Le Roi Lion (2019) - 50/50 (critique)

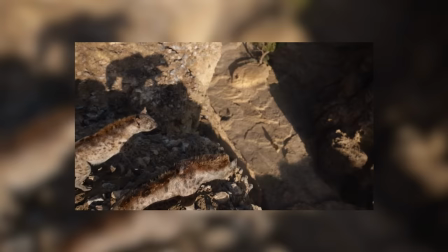771s
Bon, Scar entraîne Simba dans les gorges, l'incite à pratiquer son rugissement, et demande au Yen d'agiter un troupeau de gnous pour qu'il s'enfuit et écrase le jeune héritier.
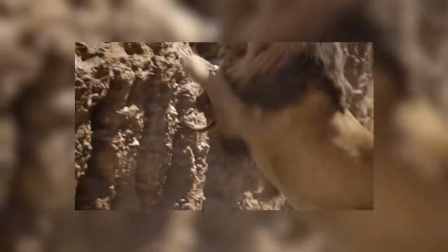780s
L'oncle jaloux, informe Mufasa qui va sauver son fils, mais se fait tuer par son frère. C'est sans conteste la scène la plus forte du film, et elle est relativement bien retranscrite.
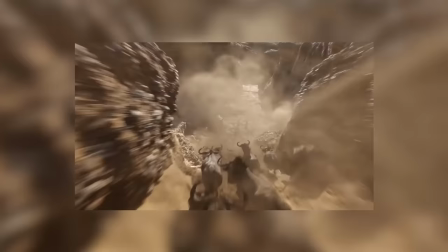793s
On a même un plan qui est meilleur que dans l'original, ce plan-là, et la scène corrige même un petit défaut du dessin animé.
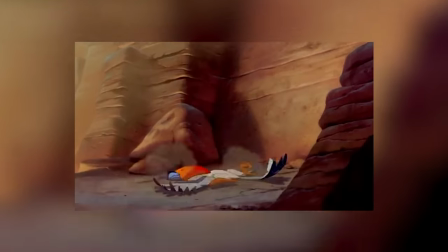798s
Plutôt que d'assommer Zazu, ce qui fait du Kalao un témoin direct de la trahison d'Oscar, là, le régicide invite Zazu à aller chercher du renfort. Donc c'est mieux. Ah non mais quand ça marche, je le dis, hein... Et quand ça marche pas, je le dis aussi.
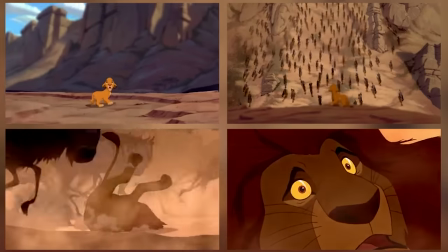812s
Donc je vais vous faire une liste très rapide des plans vraiment brillants du premier film qui ont été sacrifiés dans ce remake, du seul plan qu'ils auraient utilisé et qui ne fonctionne pas du tout parce que c'est photoréaliste,
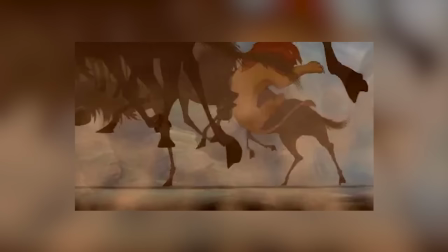821s
et j'attire votre attention sur le fait que dans le dessin animé, les gnous forment une rivienne de sabots et de cornes,
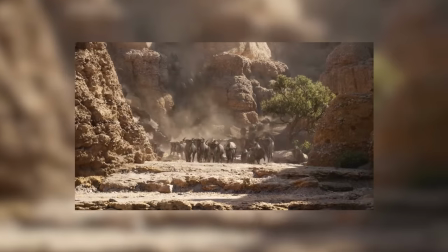826s
alors que dans celui-ci, j'ai beaucoup de mal à croire que Simba ne pourrait pas les éviter relativement facilement. Et alors, je suis très curieux, niveau doublage français, qu'est-ce qui s'est passé là ?
À gauche première Simba, j'arrive !
Non, je suis vraiment très curieux parce que même moi qui bosse tout seul sur du contenu gratuit, c'est des trucs que je fais de mon mieux pour éviter. Alors, je juge pas, parce que pour laisser un truc aussi énorme, j'imagine qu'il y a de très bonnes raisons, mais... Non, vraiment, je suis juste très curieux.
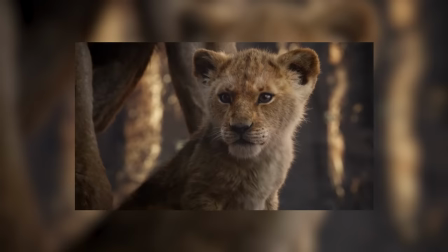855s
Bon, bref, Mufasa meurt, Simba a pas l'air triste, donc ça marche pas. Scar incite Simba à penser que c'est de sa faute, mais comme il en fait 3 tonnes, ça marche moins bien.
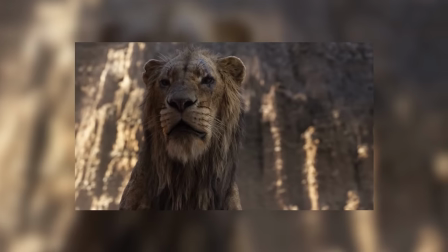862s Ton père avait de grands projets pour toi. Il t'offrait tant de privilèges. Et c'est ainsi que tu le remercies.
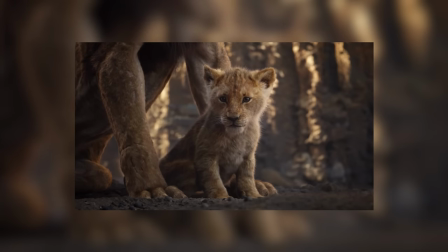869s Un fils qui cause la mort de son propre père. Est-ce que tu t'en comptes de Kenafe ?
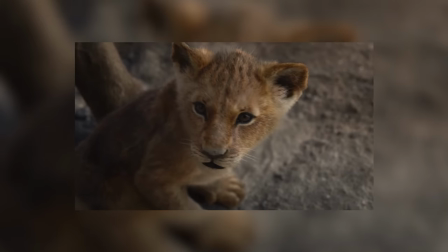874s
Scar incite Simba à partir, mais comme c'est pas exactement la même réplique que dans l'original, ça fait bizarre.
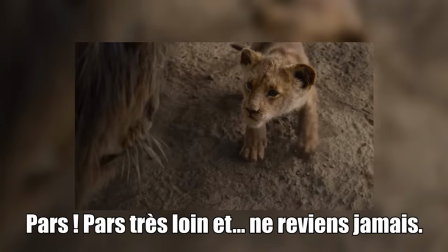880s Pars. Sauve-toi. Simba, pars loin, pars et ne reviens jamais.
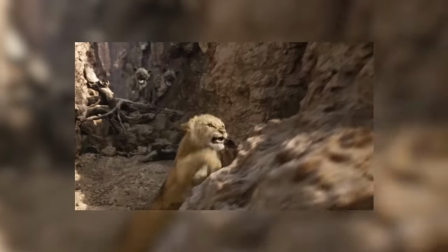888s
Il envoie les Yen après lui, Simba échappe aux Yen, mais comme c'est photoréaliste, c'est absolument pas crédible.
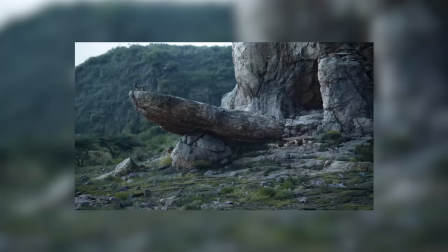893s
Et enfin, Scar monte sur le trône de la Terre des Lyons, Zazu et Rafiki sont... un peu saoulés.
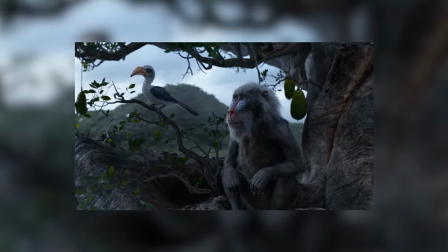899s Oh, misère.
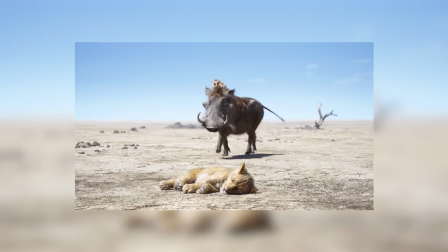904s
Dans l'original, Rafiki est dévasté et Zazu est mort de peur, mais bon. Simba est sauvé de la mort dans le désert par Timon et Pumba, le Suricat et le Fakochère. Alors, je vais faire mon petit fanboy une minute. Oui, c'est ironique, je fais mon fanboy depuis la fin du générique d'intro, mais juste, j'ai été très déçu d'apprendre que ni Jean-Philippe Puy-Martin, ni Michel Elias, ni Emmanuel Curtil, ni Sibyl Thurot ne reprendraient leur rôle dans ce film-là, respectivement Timon, Pumba, Simba adulte, Nala adulte. Alors vous allez peut-être me dire, oui mais t'es hypocrite, t'as dit Jean-Réno il avait pris 25 ans dans la gueule, oui, mais eux ils continuent d'incarner leur personnage à la télé, et ils donnent pas du tout l'impression d'avoir pris 25 ans. j'aurais nettement préféré ré-entendre Jean-Philippe puis Martin et Michel Elias. Je commence par ça, parce que c'est pratiquement le seul truc que je puisse reprocher à Timon Ipomba dans le remake de cette scène.
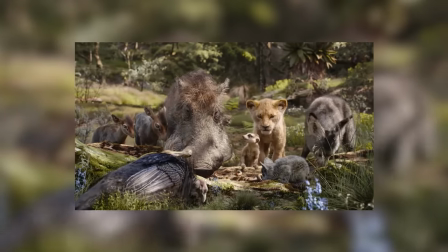948s
Il y a de nouvelles vannes qui fonctionnent très bien.
Sur ces locales. Ah oui, tu crois ? On est sur le produit.
Il y a des clins d'oeil à l'original, mais sans tomber dans l'excès.
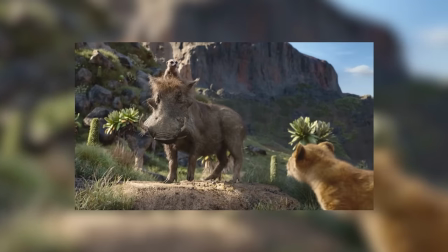955s Chaque fois que je pète ! Ah, Timon, d'habitude, tu m'arrêtes ? Non, ça sert à rien !
Et Janelle Debbouze et Alban Ivanov font partie des rares doubleurs qui arrivent à me faire oublier pendant le film qu'ils sont des acteurs. Mais est-ce que ce passage est vraiment aussi bon que dans l'original ? Non. Mais pour deux raisons toutes cons. 1. Pumbaa, tel qu'animé par Tony Bancroft, est l'un des meilleurs sidekicks de l'histoire de Disney, et j'inclus Pixar là-dedans.
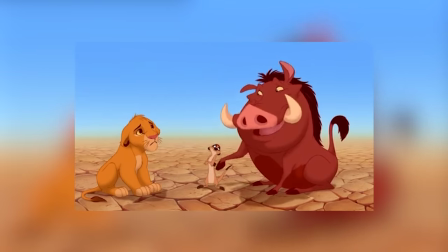979s
La rondeur de la bouille, la petite quenote débile, les pommettes malicieuses, de tout petits yeux derrière un énorme groin, et surtout, toutes ces expressions de visage sont contagieuses.
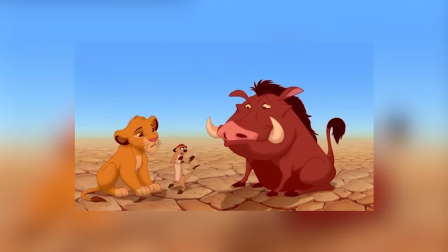987s
Quand il est fier, tu souris. Quand il est contrarié, tu fais... Alors oui, là, c'est... C'est un fac-o-chair. Vous avez réussi à faire un facochère qui fasse très très vrai, félicitations, vous n'avez mis aucun atome de créativité dans votre création. Vous avez réussi à parfaitement décalquer la vraie vie. Alors que Tony Mancroft, on lui a dit, tu vois Polochon dans La Petite Sirène, un personnage joufflu, un peu gauche, mais adorable, est-ce que tu peux faire ça avec un facochère s'il te plaît ? Et il l'a fait. Moi je dis bravo.